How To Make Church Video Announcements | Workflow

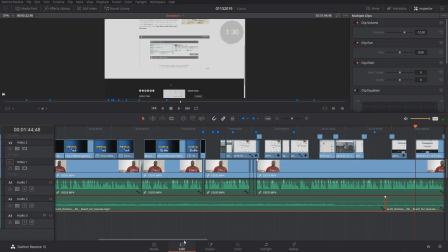actually i don't know the tire stuff went on a little bit further than i thought
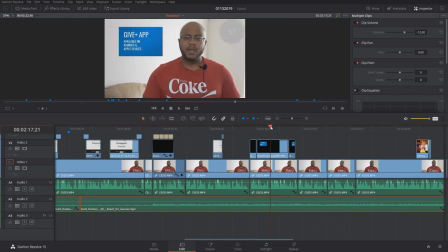yeah because it's talking about here how to download the app and i even have a shot of
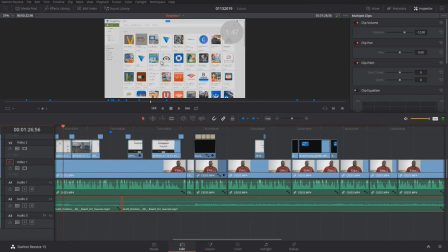i have it somewhere here where i show yeah show right here the app store of how to get it and again it's the same way i just opened up a browser and navigated to the actually the google store but it was on itunes i just didn't have a way to show the itunes store um easily and what i was doing um but i could have just put a camera up over my shoulder and just go through my ipad same thing would have worked um as well all right so the next
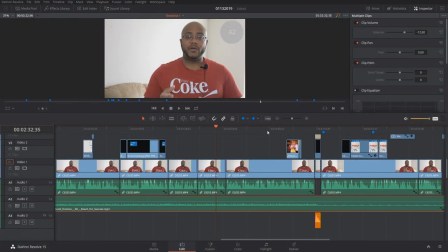part is what i was talking about now the little humorous part so here's the
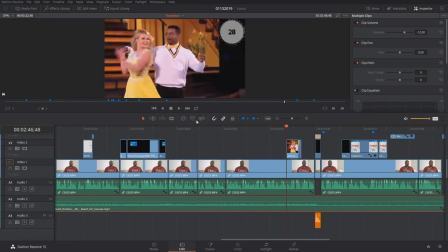the dance that i got from the youtube video of just
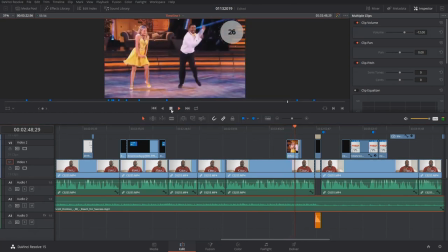carlton dancing that I superimposed on top of my video it was literally
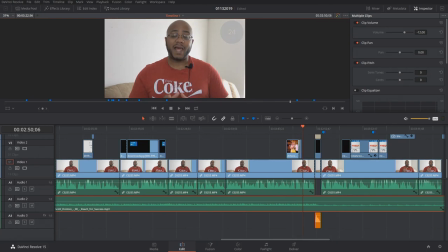like two seconds and it actually got a laugh and that was the whole point I was able to draw the congregation and get them to laugh that was the whole point of the video that was supposed to be informative but still entertaining at the same time and condensed and also I'm here just
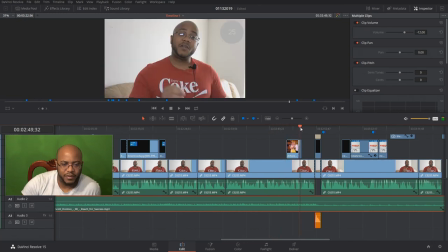talking about anybody that wants to be a personality that doesn't mind being on tv in front of a camera you know that'd be good but But then I also, this section right here, I chopped a little bit out of the video.
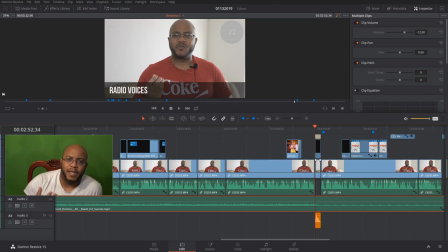Because in the video I'm saying, even if you don't want to be on camera, if you have one of those radio voices, we need you. And that's for voiceovers. So to call that out, I did an edit on the audio to just make it echo. So it's just radio voices, voiceovers, voiceovers. You know, something just that simple.
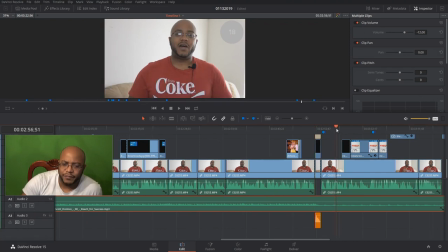It just makes it stick out. and um i just go through that and say there's one of the other promos when i put the information in with the highlight of the thumbnail for our news
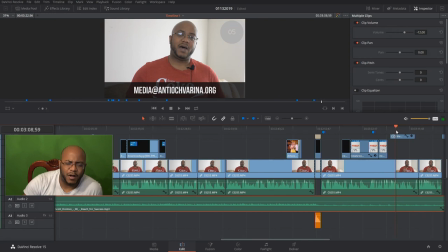and i put i also am saying um anybody's interested email at this address below i knew that ahead of time i said that when i was recording it and then i just added the graphic of the email address
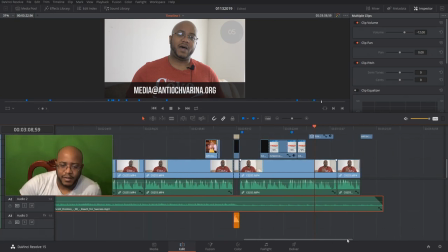at the bottom and then as you can see the timer is still going on it was an exact three minutes so and the interesting thing is when I recorded this I actually without little editing actually ended in three minutes so that was really good so I call out right here that we're right out of time
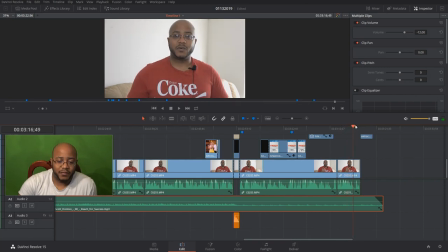I fade dissolve out the clock and then I fade to our
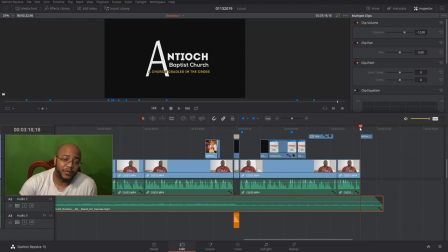church logo so not necessarily sure if that's kind of like what you wanted to see but again i've been looking to try and do video announcements for i don't know how long at church and they they talk about it a lot of all the videos i've seen they talk about gave me some good information about how to do this how to write it what consists of what your video announcement should be blah blah blah and i mean this is just more my take on this is exactly what i did So again, I'll let you know that I showed this to my pastor this morning And he was pretty much, after seeing it, he literally And I'm going to actually cut in exactly what happened when I did the announcements And I will play the whole thing and just let you see Now,
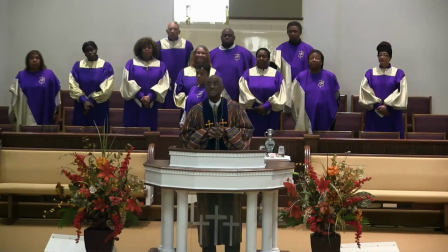let me check with my media ministry upstairs Are we, have I missed something?
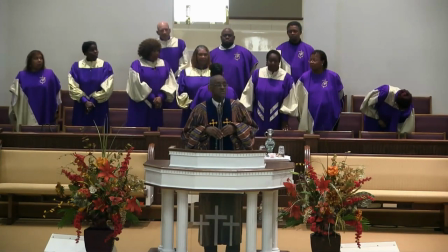Okay. All right. I want to do this again while I'm here and then we shall proceed thereafter.
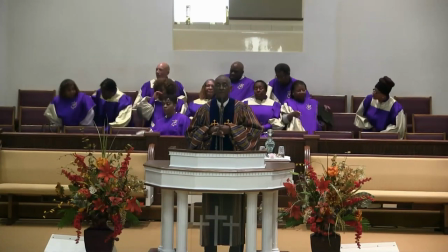Okay. And so please be with me.